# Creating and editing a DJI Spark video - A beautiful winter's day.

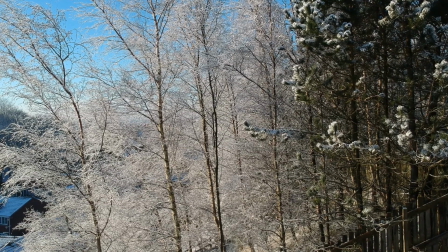[0:00]
Hello and welcome to day 6 with my DJI Spark drone,
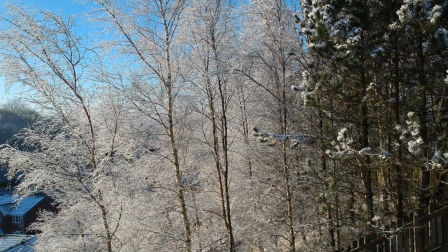[0:04]
and today I thought I'd just share some moments with you as to how I made my latest film.
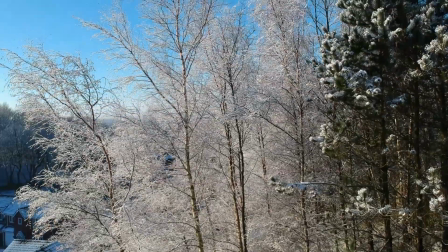[0:10]
And in this clip here, this is what I wanted to use for the opening shot.
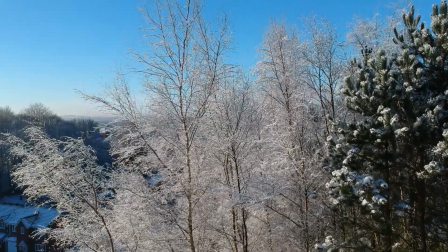[0:14]
You've got some lovely frozen ice on the trees and also some nice snow scenes on the leaves.
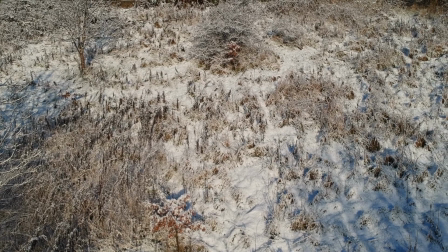[0:20]
And again, that shot there I actually deleted. I didn't want to use the scene.
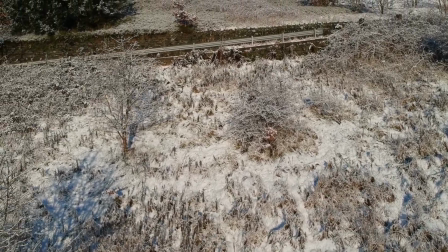[0:25]
It looked better actually in real life. And I also didn't like where you could see the road and the barriers there.
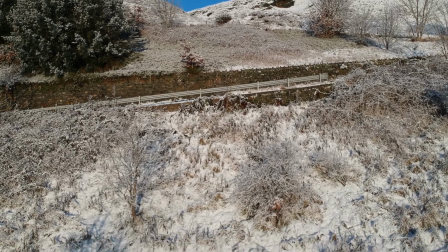[0:33]
So this never made it into the actual final cut. And as you can see there, I'm just playing about with the camera.
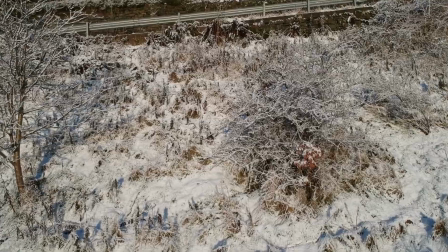[0:39]
I was aiming to do a flyby between them two shrubs. But then I sent the drone into almost like a vertical climb.
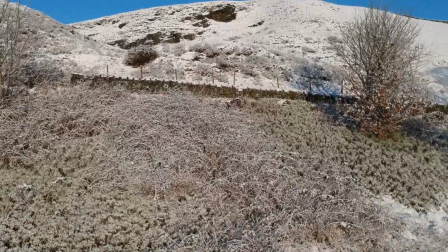[0:46]
And again using the DJI Crystal Sky monitor,
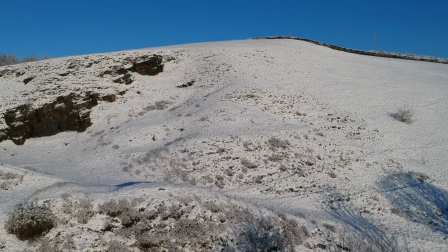[0:51]
the view unfolded and I just kept on filming, and you could see some fantastic images there.
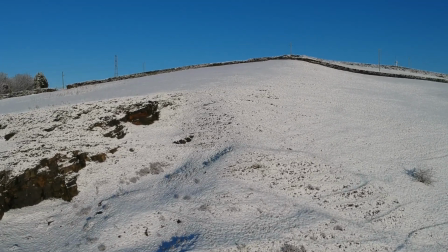[0:57]
I was really impressed with that shot,
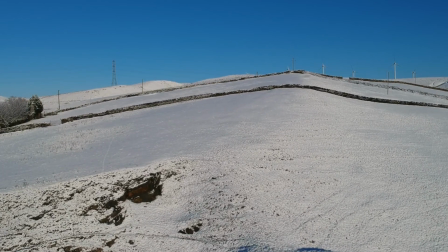[0:59]
and I also used that as a second shot where I just reversed the play speed to come back to where I started.
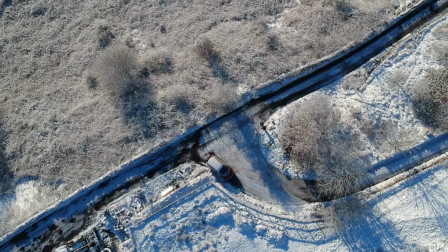[1:10]
And here we are again, another shot, another scene. This was deleted. It was time to return back to recharge the batteries.
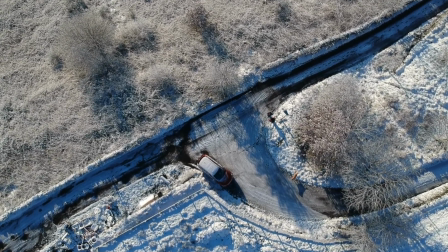[1:18]
Just see the dog there in the picture.
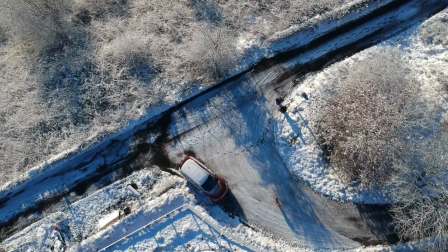[1:20]
And as we do get lower down, you can just about see a street light there coming into view, so I had to be pretty careful here.
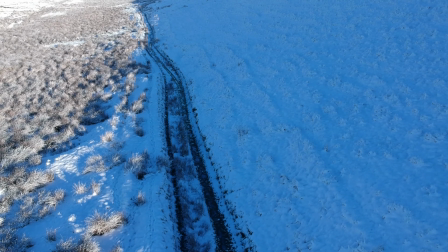[1:31]
Now this scene here could have been a useful one, but the light wasn't good.
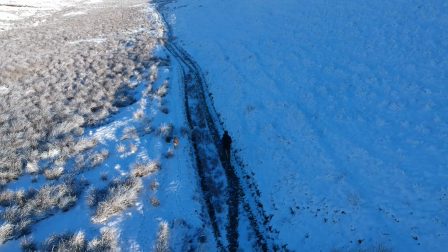[1:36]
I was in the shade and I actually caught the controllers whilst I was walking and the camera went off to the left.
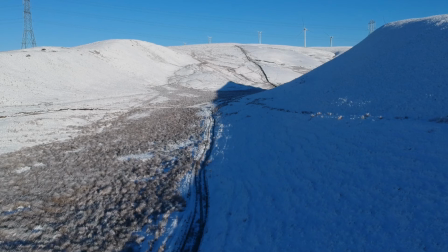[1:43]
So I started again. Now this is a fantastic shot and I've used this location quite a few times now. It's a very glacial looking valley. So my aim here was to just walk along the valley.
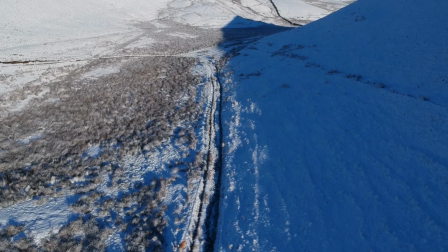[1:55]
You can see the dog and I am actually in shot, but I wasn't quite in full shot.
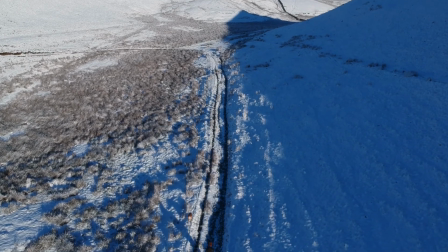[2:00]
So I decided to bring the drone back to me, and it came very close to me here.
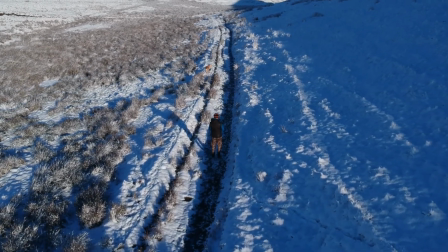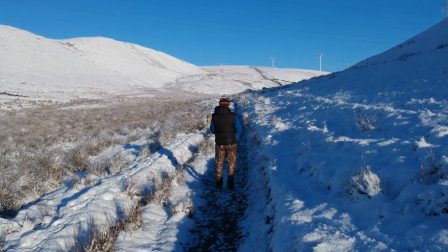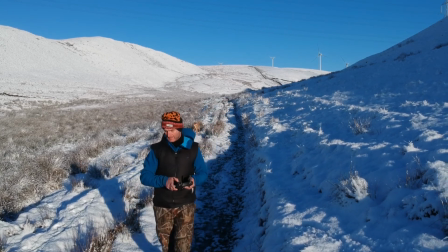[2:20]
This next sequence, I was really pleased with this.
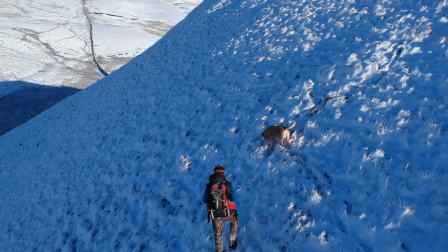[2:23]
You get an idea of how high up you are, you're quite remote, lovely blue sky and some good angles.
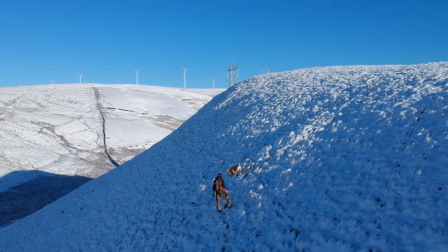[2:29]
And this was using active track. So the drone had locked onto me and I actually split this footage several times to get to the top.
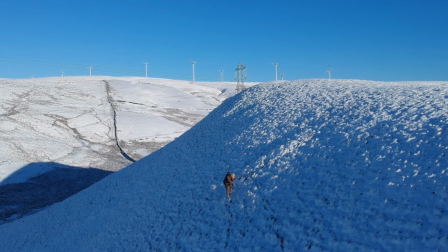[2:38]
But this is the uncut version where the drone's just following me from a distance all the way up.
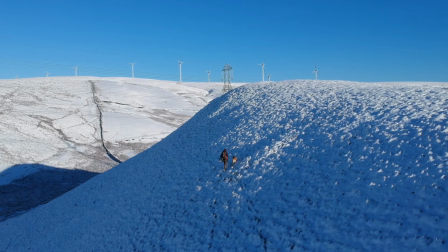[2:45]
It's a really good shot as we get to the top of that ridge.
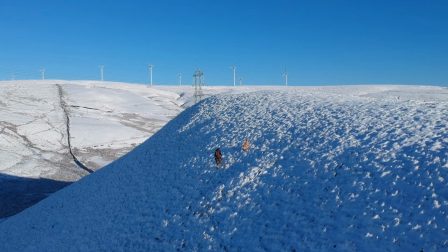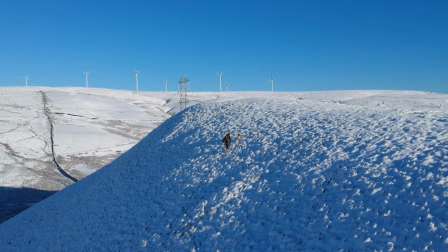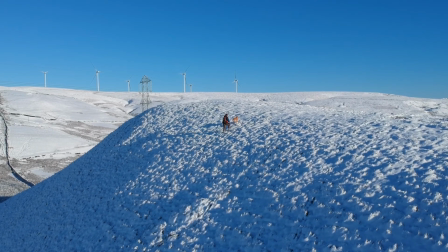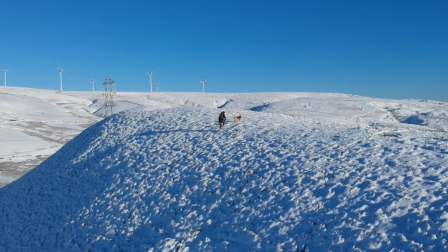[3:07]
There you can see it's just starting to follow me.
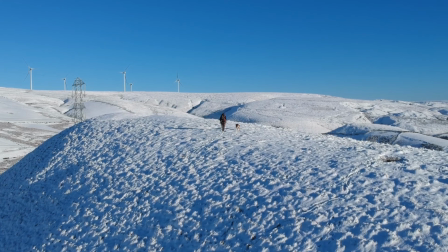[3:09]
Now when I got to the top I thought, right, let's get the arms spread open wide and give it a real feeling of, yeah, we're in the middle of nowhere.
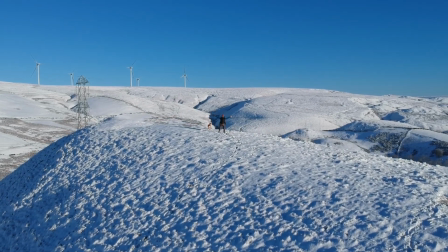[3:17]
And then the drone actually went up, and that wasn't me controlling it. I wasn't quite sure what happened there, but that's a nice touch as well.
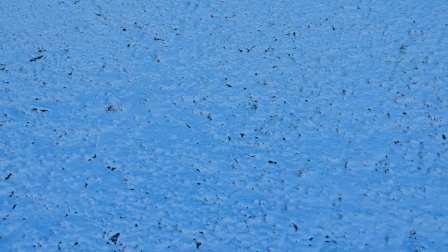[3:24]
It's still tracking. Now on this clip I have practiced at this ridge looking for the reveal shot.
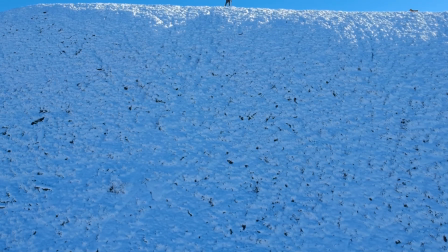[3:32]
However, this time I was on top of that actual edge. I was really impressed with this, how it turned out.
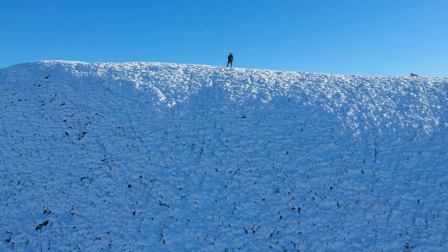[3:38]
You get a real sense there of where I am on the ridge in relation to the background.
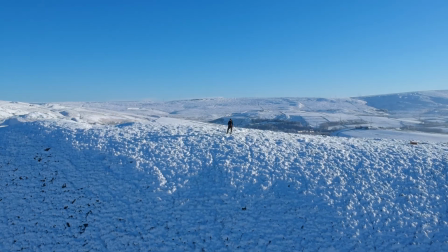[3:44]
I like that shot quite a lot.
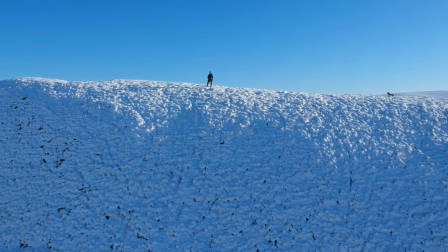[3:47]
Now again, this shot, this could have been a good one where I flew away from myself, but what I did, I put the drone in sports mode and flew it towards me,
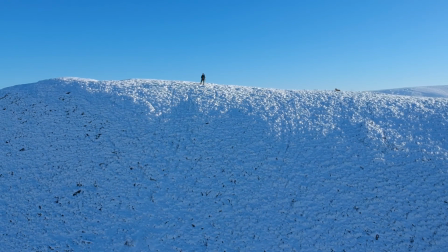[3:55]
but I tracked off to my right or to the left on the camera and then had to correct it,
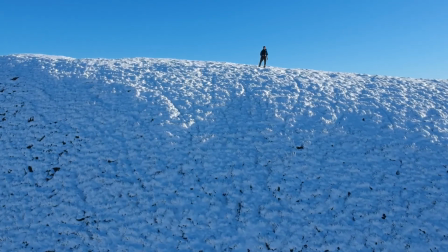[4:00]
and there's all kinds of stuff going on here. So obviously that is an outtake. The drone is very responsive though when it's in sports mode.